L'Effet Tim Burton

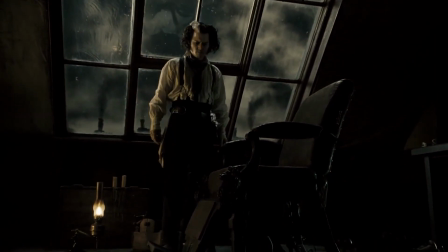Du coup, le tournage se fait uniquement en studio, les intérieurs sont construits, tout comme les extérieurs pour certaines ruelles et façades de bâtiments.
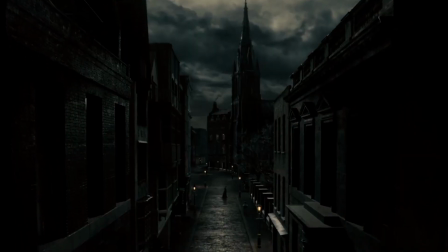Il y a donc un gros travail d'extension de décor de la ville en 3D.
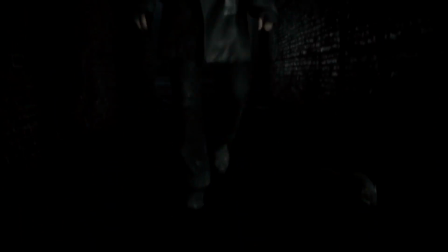Au début du film, nous avons affaire à un étrange plan séquence de 30 secondes avec une caméra virtuelle. Elle quitte Johnny Depp pour se faufiler dans les ruelles de Londres à un rythme irrégulier et retrouver l'acteur arrivé devant l'échoppe de tourte à la viande.
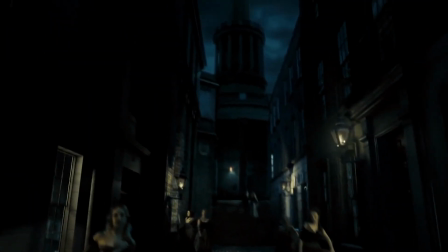On pourrait peut-être l'expliquer par le fait que la rapidité irrégulière du mouvement est
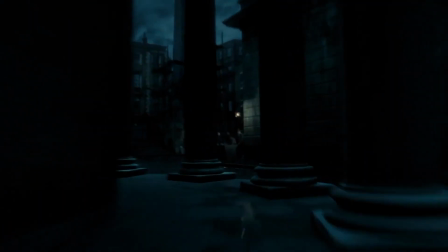en fait une danse de la caméra qui maintient la dynamique musicale en complément de la chanson du personnage.
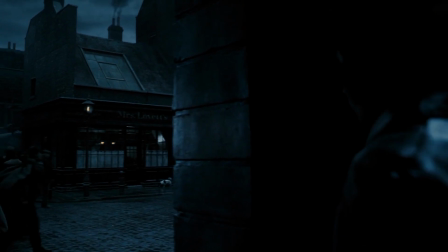Je fais de mon mieux pour l'expliquer, mais ça reste quand même un plan bizarre. Les différents individus que l'on croise sont filmés séparément sur fond vert.
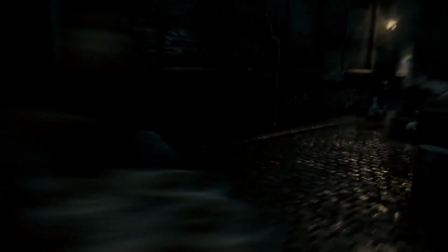L'environnement, en revanche, est complètement virtuel.
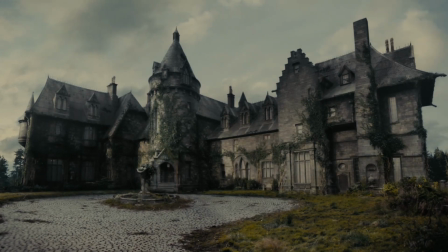Pour finir, dans Dark Shadows, le manoir des Collins est sur de nombreux plans d'exposition une gigantesque maquette.
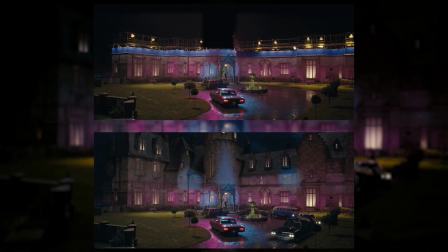Sur le tournage, seul le rez-de-chaussée est construit, puis étendu en post-prod avec la maquette.
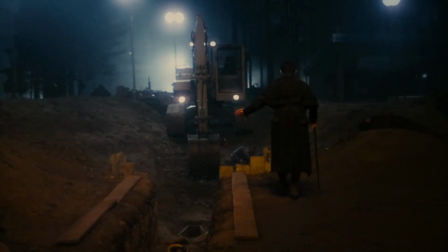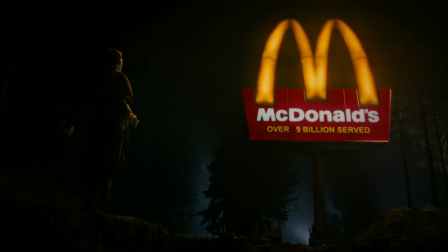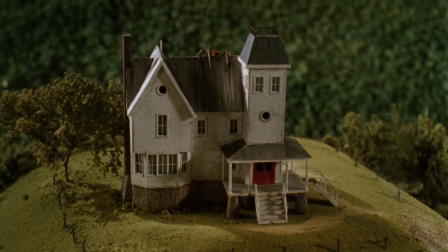Un élément récurrent dans les films de Tim Burton, qui n'est pas si personnel que ça puisque c'est en fait propre au genre fantastique de manière générale, concerne les différences d'échelle.
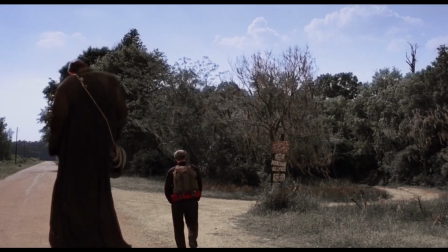Remettre en cause la réalité en jouant sur la taille des éléments pour accentuer le gigantisme
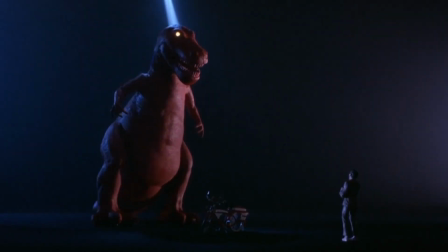du merveilleux ou du cauchemar est un concept majeur de la littérature ou du cinéma fantastique.
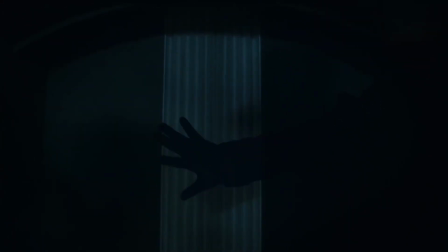Burton l'exploite par exemple dans Charlie et la chocolaterie lorsque Willy Wonka ouvre une minuscule porte qui mène par surprise dans la salle principale de sa chocolaterie,
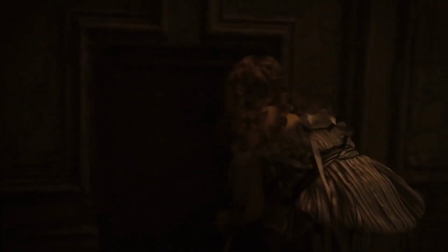qui est un décor réel. De la même manière que dans Alice, une minuscule porte nous fait entrer dans le monde d'Underland, mais qui est cette fois virtuel.
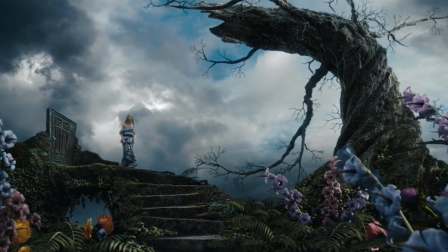Sony Pictures Imageworks s'occupe de quasiment tous les plans à effet dans Alice, soit plus de 1700.
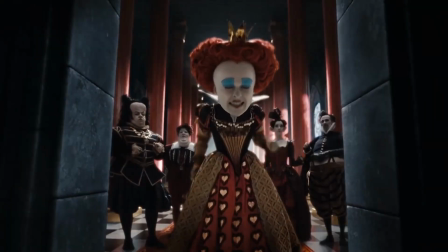Un des effets les plus notables est l'énorme tête de la Reine Rouge.
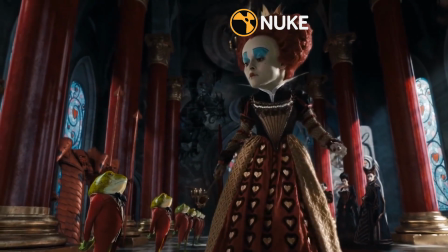Réalisée dans le logiciel Nuke, l'idée n'est pas de prendre la tête de l'actrice pour l'agrandir x2, puisqu'il perdrait en définition et la tête serait légèrement floue.
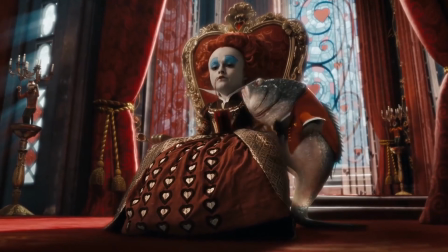Comme le film est tourné avec une caméra 2K pour une sortie finale en 2K,
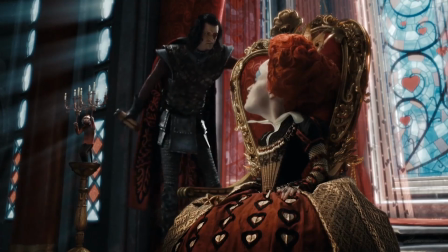ils choisissent alors de tourner ces scènes avec une caméra 4K pour avoir une image deux fois plus grande.
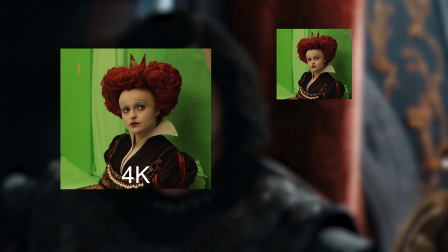Le plan est alors en 4K, il est réduit de moitié pour avoir la sortie finale en 2K, mais il récupère la tête de la source 4K pour l'insérer sur la sortie 2K.
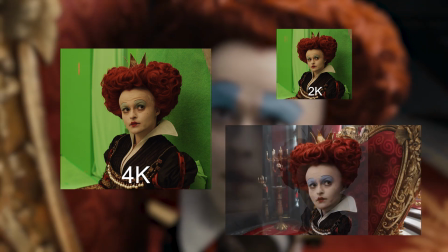Ainsi, on ne constate aucune perte de définition. Du coup, ils font un tracking 2D de son cou 2K pour que la tête 4K le suive parfaitement.
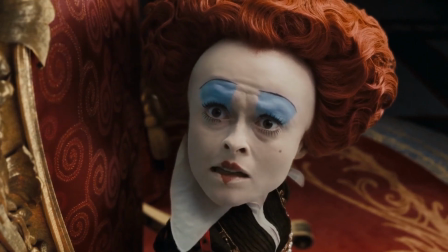A partir de là, ils font quand même des ajustements de taille en fonction des désirs du réalisateur pour chaque plan.
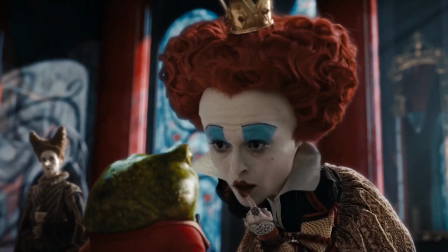Évidemment, si une main passe devant sa tête, il faut l'isoler pour ne pas l'agrandir elle aussi.
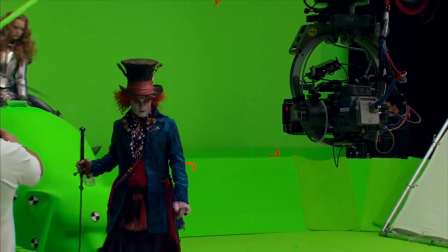Alice au Pays des Merveilles est techniquement le film le plus complexe de Tim Burton.
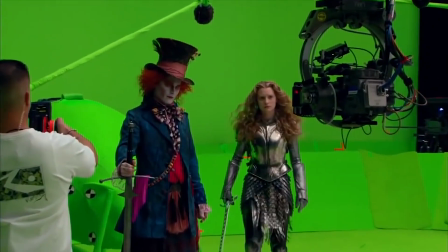Filmé entièrement sur fond vert, les scènes dans Underland, avec de nombreuses différences de taille entre les personnages, s'avère être un sacré casse-tête à mettre en place.
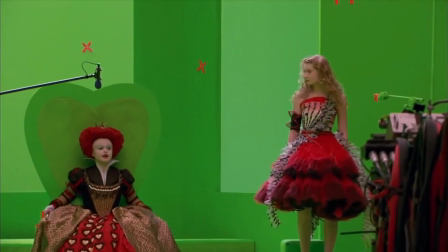Les délais de production étant très serrés, avec une date de sortie déjà programmée, ils n'ont pas le temps de construire des décors.
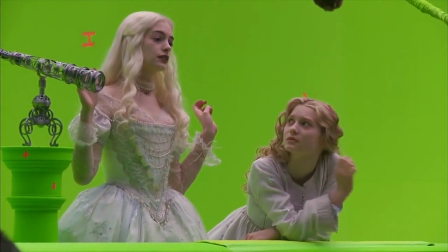Les acteurs jouent la plupart du temps ensemble afin de ne pas briser le dynamisme dans les échanges de dialogue, ce qui les force souvent à jouer en regardant des balles de tennis pour la direction du regard,
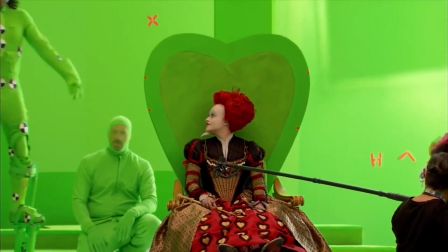du ruban adhésif ou encore de gentils bonhommes verts. Il teste également la motion capture, notamment pour le valet,
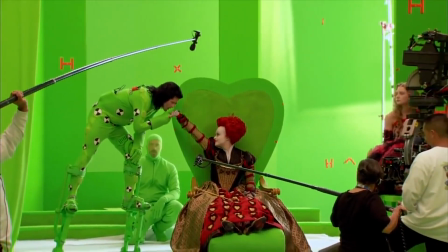mais abandonne rapidement en voyant le résultat trop propre et réaliste, là où il préfère lui donner un peu plus de dynamisme et de style,
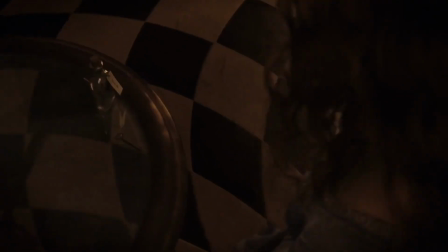car hormis sa tête, tout le reste est en 3D. Les changements de taille d'Alice sont simplement réalisés par un travelling avant ou arrière.
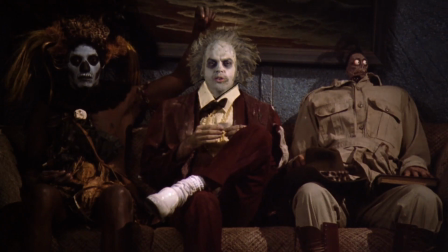Sa robe est donc en 3D pour ne pas qu'elle change de taille. Le principe est au final le même que pour Beetlejuice 20 ans plus tôt, lorsque sa tête se rétrécit.
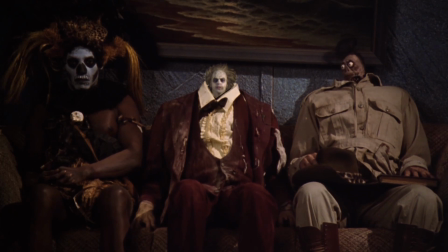La tête de l'acteur est filmée sur fond bleu avec un travelling arrière. Alice est sortie en 3D relief seulement 3 mois après Avatar. En réalité, lorsque le projet fut lancé en 2007 par Disney, il était déjà question de le faire en relief.
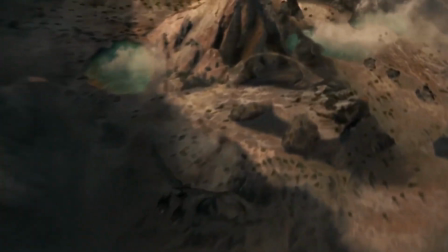Burton préfère ne pas tourner nativement dans ce format, mais de le convertir en post-production,
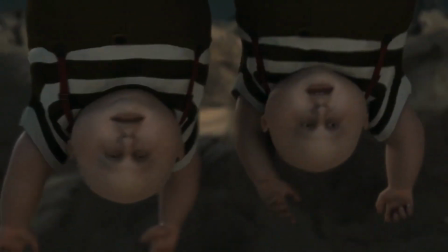à la fois pour s'alléger techniquement sur le tournage, mais aussi parce que tout est sur fond vert, du coup les acteurs peuvent facilement être isolés de l'image,
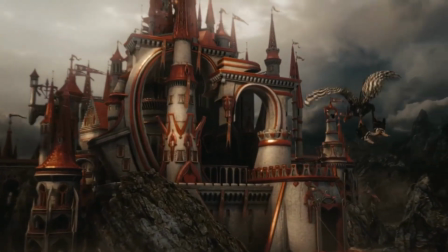et puis de toute façon tout le reste est numérique. Ce qui fait que la profondeur et les jaillissements des éléments en relief sont beaucoup plus facilement contrôlables.